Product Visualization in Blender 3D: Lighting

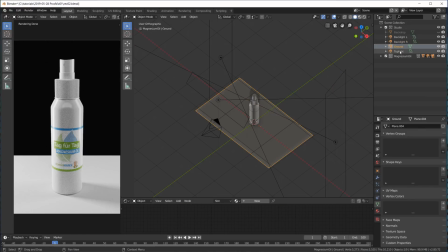And the Studio contains the ground plane, this top light, the backlight left and right, and also the backdrop that I'm going to switch on later.
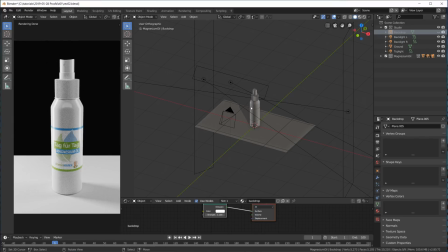Why did I put this in the Studio? Because I have to visualize several different products here, and I want to have a uniform Studio setup that I keep using for all of the different products. And then in here, where we have the spray bottle,
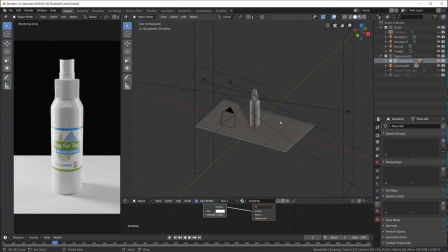in here I have more lights, and those lights are just for this product, so for the spray bottle here. Now if I have a different product in my actual scene for my client, I had several collections here for different types of products.
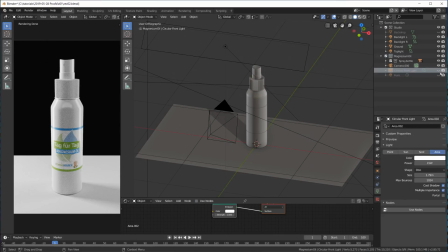And for this one here, for the spray bottle, I have this light, which is my key light, shining onto the bottle,
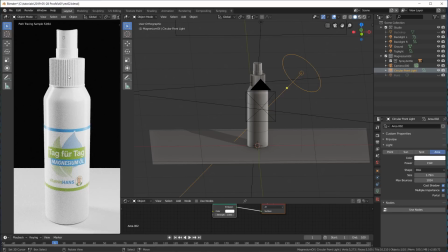and that gives me not only this very bright light here, but also a reflection here. And then I also added this point light over here, this one,
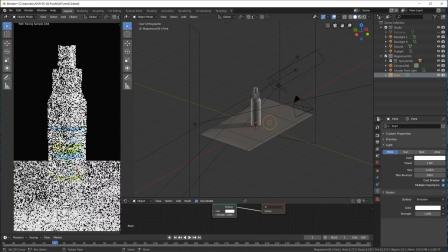and that one is just in the scene for this reflection here.
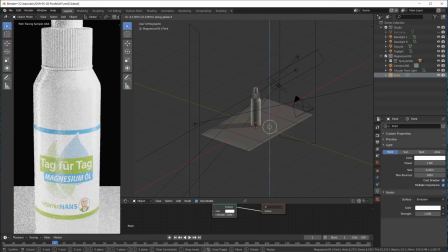So I moved it on the Z-axis to be
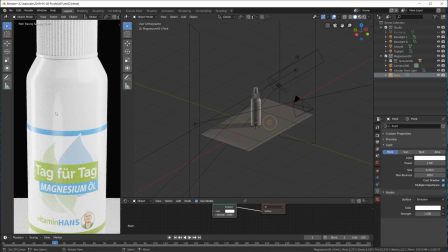in this spot here, where it goes across not only the plastic but also the sticker.
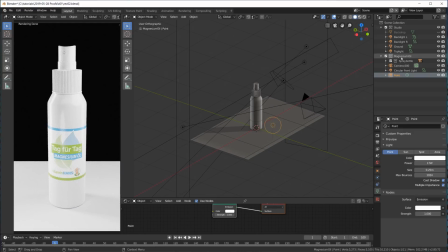So that's what that is for. And it's in this group here because these 2 lights belong to this bottle. Okay. Now for the backdrop,
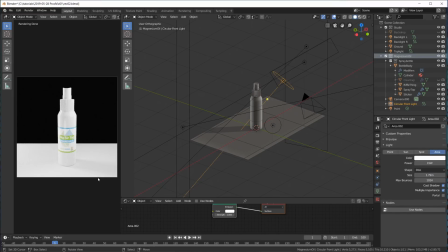my goal is to create a very clean, very high key, basically perfectly white image.
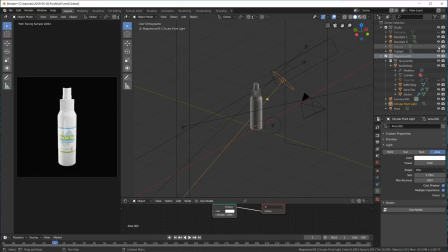And if I switch off the ground and switch off this backdrop here,
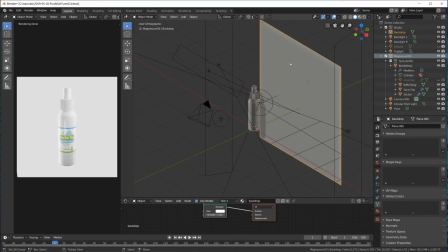this is this mesh, this is a rectangle, and it has
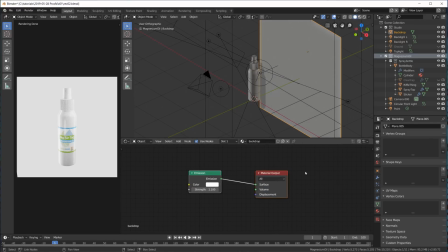this material assigned to it.
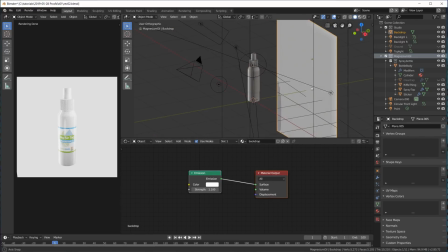So this is not an area light, this is a real object with an emission shader, and we can turn the emission up to like
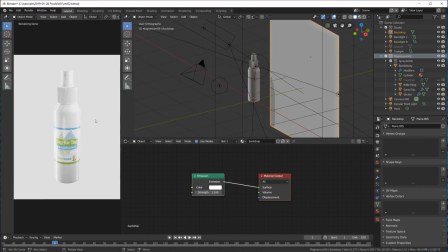1.1, something like this. 1.1 is good. And that gives me this very clean, almost perfectly white background.
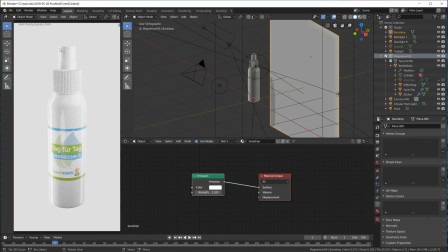It's more like a light gray, which is good because then the highlights on the product pop even more.
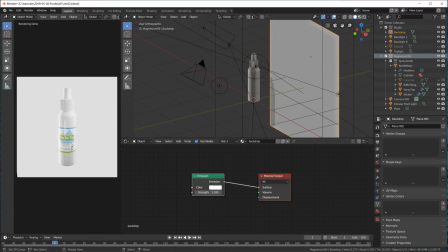But of course, this is not what I want. Sometimes on Amazon you see products like this where they're just floating on a white background.
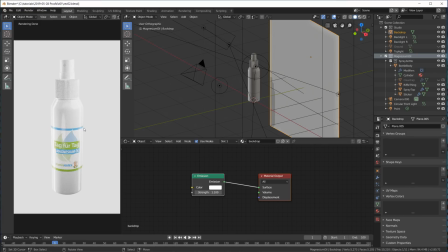Amazon, I think they tell you or they require you to have the main product image to be on white,
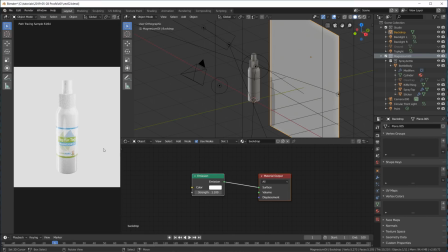but we can do a main product image on white that looks much better because we need a ground plane for that.
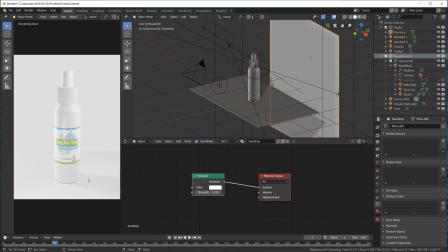We do want some shadow here, we do want maybe some reflections in the ground plane. Without the ground plane it just looks weird, this floating in space kind of spray bottle.
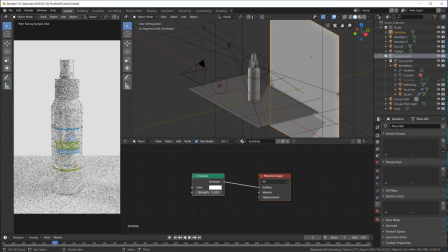Okay, so I do want a ground plane,
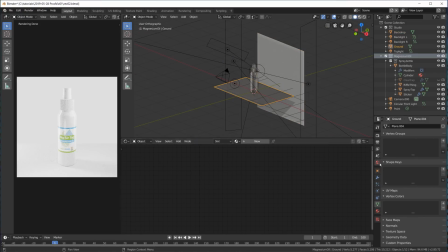and I'm going to create a new material for this ground plane. I'm going to turn down the roughness a little.
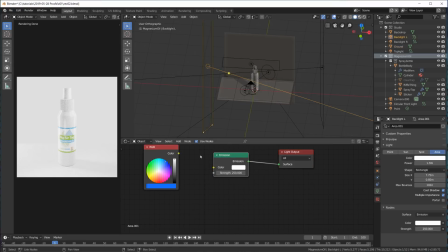And also what I did for the final stage setup, this light over here, you see the product has blue and green in it.
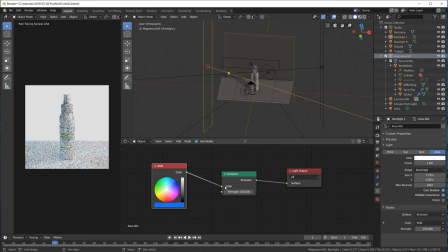So for this left backlight or rim light, I turned that blue, and the right one I turned green.